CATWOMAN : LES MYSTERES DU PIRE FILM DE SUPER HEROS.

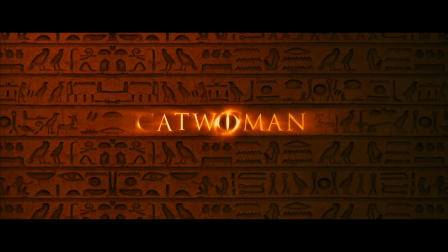[0:00]
Catwoman est probablement le pire film de super-héros de tous les temps.
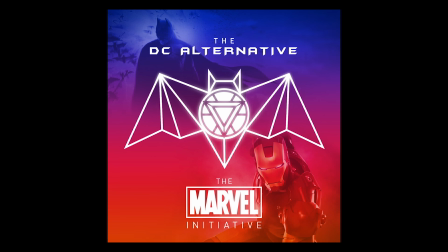[0:03]
Et ça pour plein de raisons, et d'ailleurs on en parle dans le nouvel épisode du DC Alternative Podcast, dont le lien est disponible en description. Mais dans cette vidéo, on va se concentrer sur la mise en scène du film, et plus particulièrement sur comment le film s'ouvre.
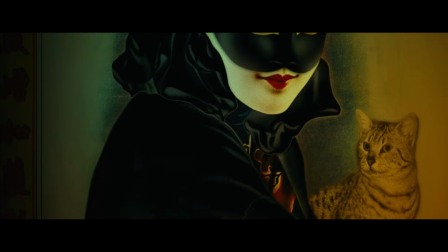[0:15]
Alors non, je ne parle pas de ce générique ultra balourd qui est là pour nous faire avaler une mythologie toute naze, et je ne parle pas non plus de ce flash-forward ultra cliché,
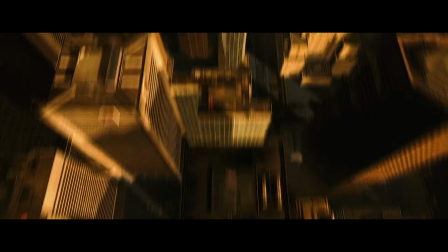[0:22]
non, je vais commencer par parler de ce plan. Un plan en images de synthèse où la caméra survole la ville et termine sa course devant ce bâtiment.
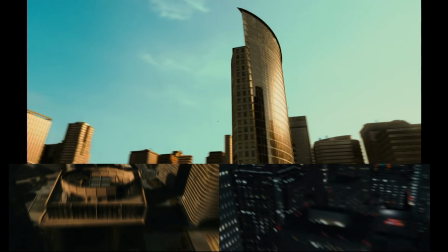[0:29]
Pourquoi ce type de plan sur ce bâtiment va revenir quatre fois dans le film ? Eh ben ma théorie, c'est tout simplement parce que le film n'a pas été réalisé par un metteur en scène, mais par un imposteur. Donc l'homme derrière ce massacre qu'est Catwoman se surnomme Pitof. Non, ça c'est Titoff. Pitof. Non, ça c'est pas le bon Pitof, ça. Non, c'est lui. Donc Pitof, réalisateur que certains qualifient de David Fincher français. Non, en fait, c'est pas vrai, personne dit ça. Donc le David Fincher français, car lui aussi a commencé sa carrière dans les effets spéciaux. Mais pour le coup, là où David Fincher a commencé sa carrière dans les années 80 aux Etats-Unis sur des films comme Le Retour du Jedi, Indiana Jones ou encore L'Histoire Sans Fin,
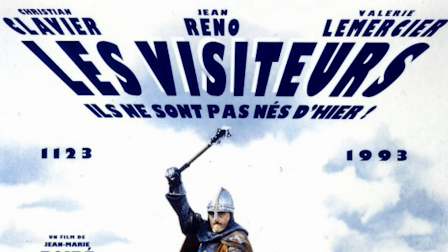[1:02]
et bien Pit-Off, il la commencera en France sur des films comme Grosse Fatigue, comme Les Visiteurs, Didier, Astérix et Obélix ou encore Le Jeune d'Arc de Luc Besson.
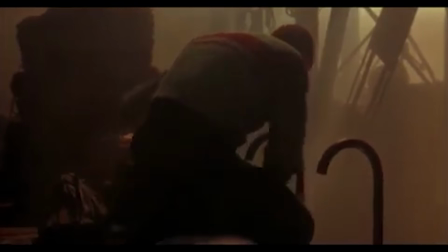[1:09]
Ses meilleurs travaux sont, je pense, dans les films du duo Jeunet et Caro, comme par exemple cette fameuse séquence dans La Cité des Enfants Perdus qui, pour le coup, en 1990, en imposait sévèrement.
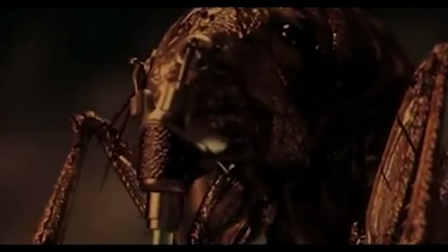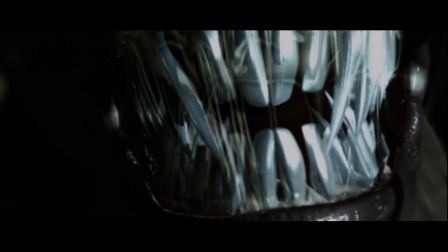[1:25]
Et je pense aussi à cette séquence qui a été coupée du montage final du film Alien Résurrection.
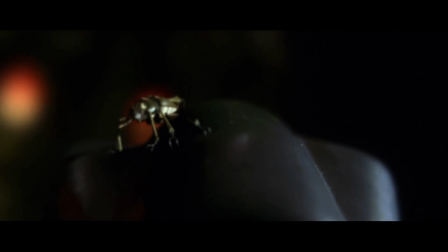[1:29]
Et c'est d'ailleurs sur ce film, Alien Résurrection, que Pitof va mettre un peu son pied dans la mise en scène en devenant le réalisateur de la seconde équipe.
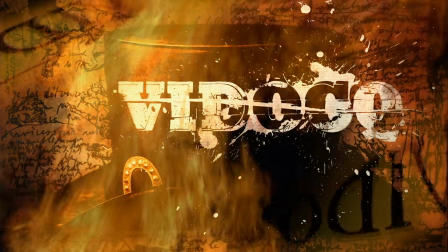[1:35]
Ce qui l'amènera au début des années 2000 à réaliser le film Vidocq, mais ça on va en parler un peu plus tard. Car ce qui nous intéresse dans cette vidéo, c'est donc son échec sur son film d'après, Catwoman.
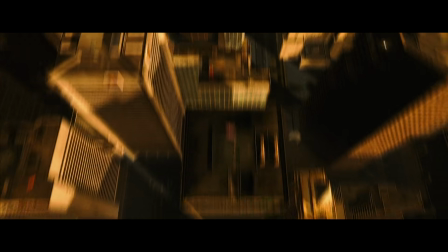[1:43]
Donc revenons à ce fameux plan. En mise en scène, ce plan s'appelle un Nesta. C'est donc en fait un diminutif du terme anglais Establishment Shot.
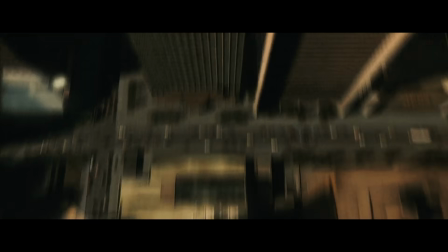[1:50]
Ce sont donc des plans de bâtiments qui permettent de situer le lieu de la scène qui arrive. Et donc même si là, c'est un plan numérique plutôt complexe, finalement c'est exactement la même chose que ça. Et cette utilisation de l'immeuble de Friends n'est pas anodin parce que ce sont des plans qui sont évidemment très utilisés en série télé. Parce qu'en série télé, ça permet de rappeler les lieux récurrents aux spectateurs, voilà, on utilise toujours un même estat pour toujours le même décor, c'est pratique. Mais surtout, ça permet vraiment de donner un côté réel, un côté existant à un décor qui est en fait 100% tourné en studio. Ce plan de l'immeuble de Friends nous permet tout simplement de croire un peu plus que ce décor en studio et finalement un appartement à Manhattan. Donc c'est de base pas forcément un plan extrêmement cinématographique, mais c'est pas mon reproche. Mon reproche est que ce type de plan sur ce bâtiment vont revenir quatre fois dans le film.
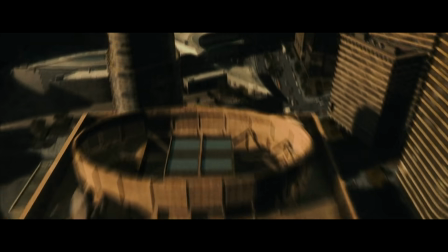[2:35]
J'ai l'impression qu'en fait Pitof se fait plaisir en utilisant à foison ce qu'il avait l'habitude de faire quand il faisait des effets spéciaux.
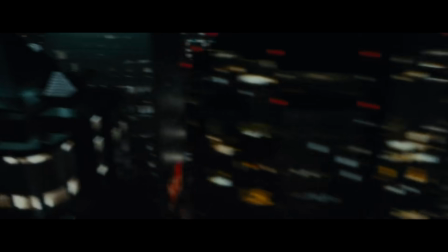[2:40]
Parce que ces plans n'apportent rien au film. Pourquoi prendre à chaque fois sept secondes pour présenter ce bâtiment ? A la limite on le fait une fois au début, comme ça on sait à quoi le bâtiment ressemble, ok. Mais pourquoi le faire systématiquement ? Pourquoi élaborer des plans aussi compliqués pour nous remontrer ce bâtiment qui n'a finalement aucun intérêt ? Et bah mon avis sur la question, c'est je pense tout simplement parce qu'il savait le faire et qu'il aimait le faire. Mais par contre, il s'est pas nécessairement demandé si c'était une bonne idée de le faire.
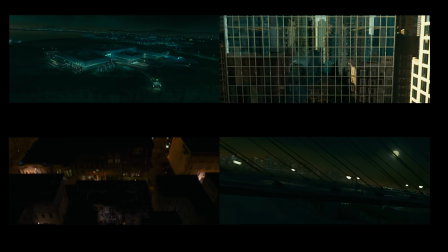[3:02]
Et d'ailleurs, dans le film, il n'y a pas que ce bâtiment qui est concerné par cette surabondance de plans de présentation en images de synthèse. Il y en a partout. Et à chaque fois, ce ne sont pas des plans anodins. Le seul plan anodin de présentation d'un bâtiment, c'est celui-là.
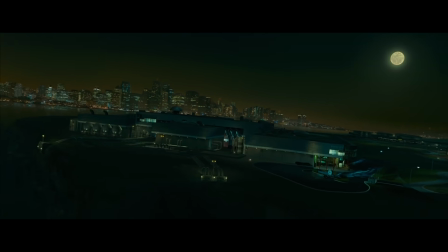[3:14]
Tous les autres, ce sont des plans plutôt ambitieux. Comme celui-ci, par exemple, qui part d'un pont et qui va se rapprocher jusqu'à inclure les personnages dans le plan.
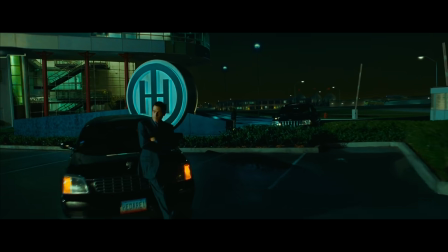[3:21]
compliqué à faire, et qui en plus, pour le coup, n'a même pas l'élégance d'aller au bout de sa démarche, qui aurait été d'aller jusqu'à introduire totalement le personnage d'Alebyri dans le plan,
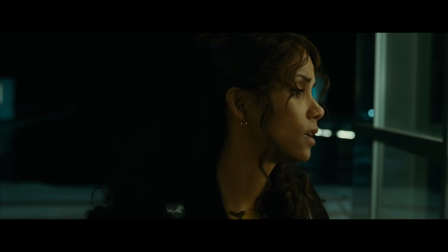[3:28]
mais finalement, il coupe juste avant pour se rapprocher d'elle avec une coupe, ce qui est assez improbable, j'arrive pas à comprendre, mais bon, il le fait.
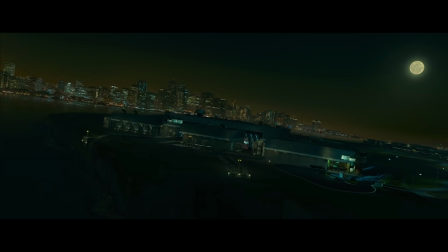[3:33]
Mais même en étant tronqué, le plan reste finalement assez complexe, alors qu'évidemment, il n'apporte strictement rien dans la narration du film.
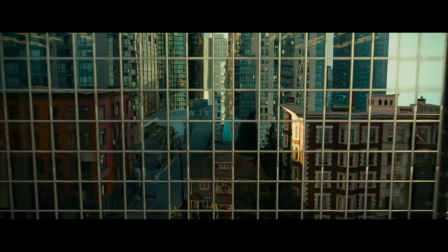[3:39]
Sinon, il y a par exemple aussi ce plan où on rentre carrément dans les vitres d'un immeuble, pour passer de l'autre côté du reflet, et arriver devant cette maison. Donc il n'y a rien à dire, c'est un plan qui pour le coup est assez impressionnant et qui est plutôt un joli plan. Et en fait, ce sont des super plans pour des gens qui font des effets spéciaux.
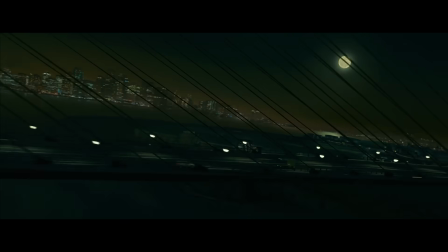[3:53]
Ce sont quasiment des plans de bande démo d'effets spéciaux, des plans qui montent de quoi on est capable. Wow, on est capable de faire un plan où on part d'un pont numérique, on se rapproche jusqu'à trouver les personnages, wow, on est super fort.
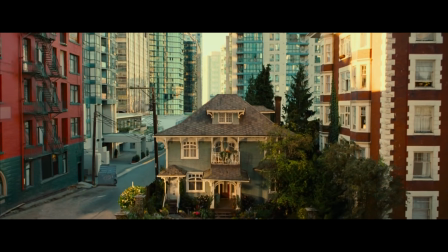[4:01]
Regardez, on est capable de faire un plan où on passe dans un miroir pour finir devant une maison. Ah ouais, techniquement c'est impressionnant, mais qu'est-ce que ça raconte ? Eh ben ça raconte rien.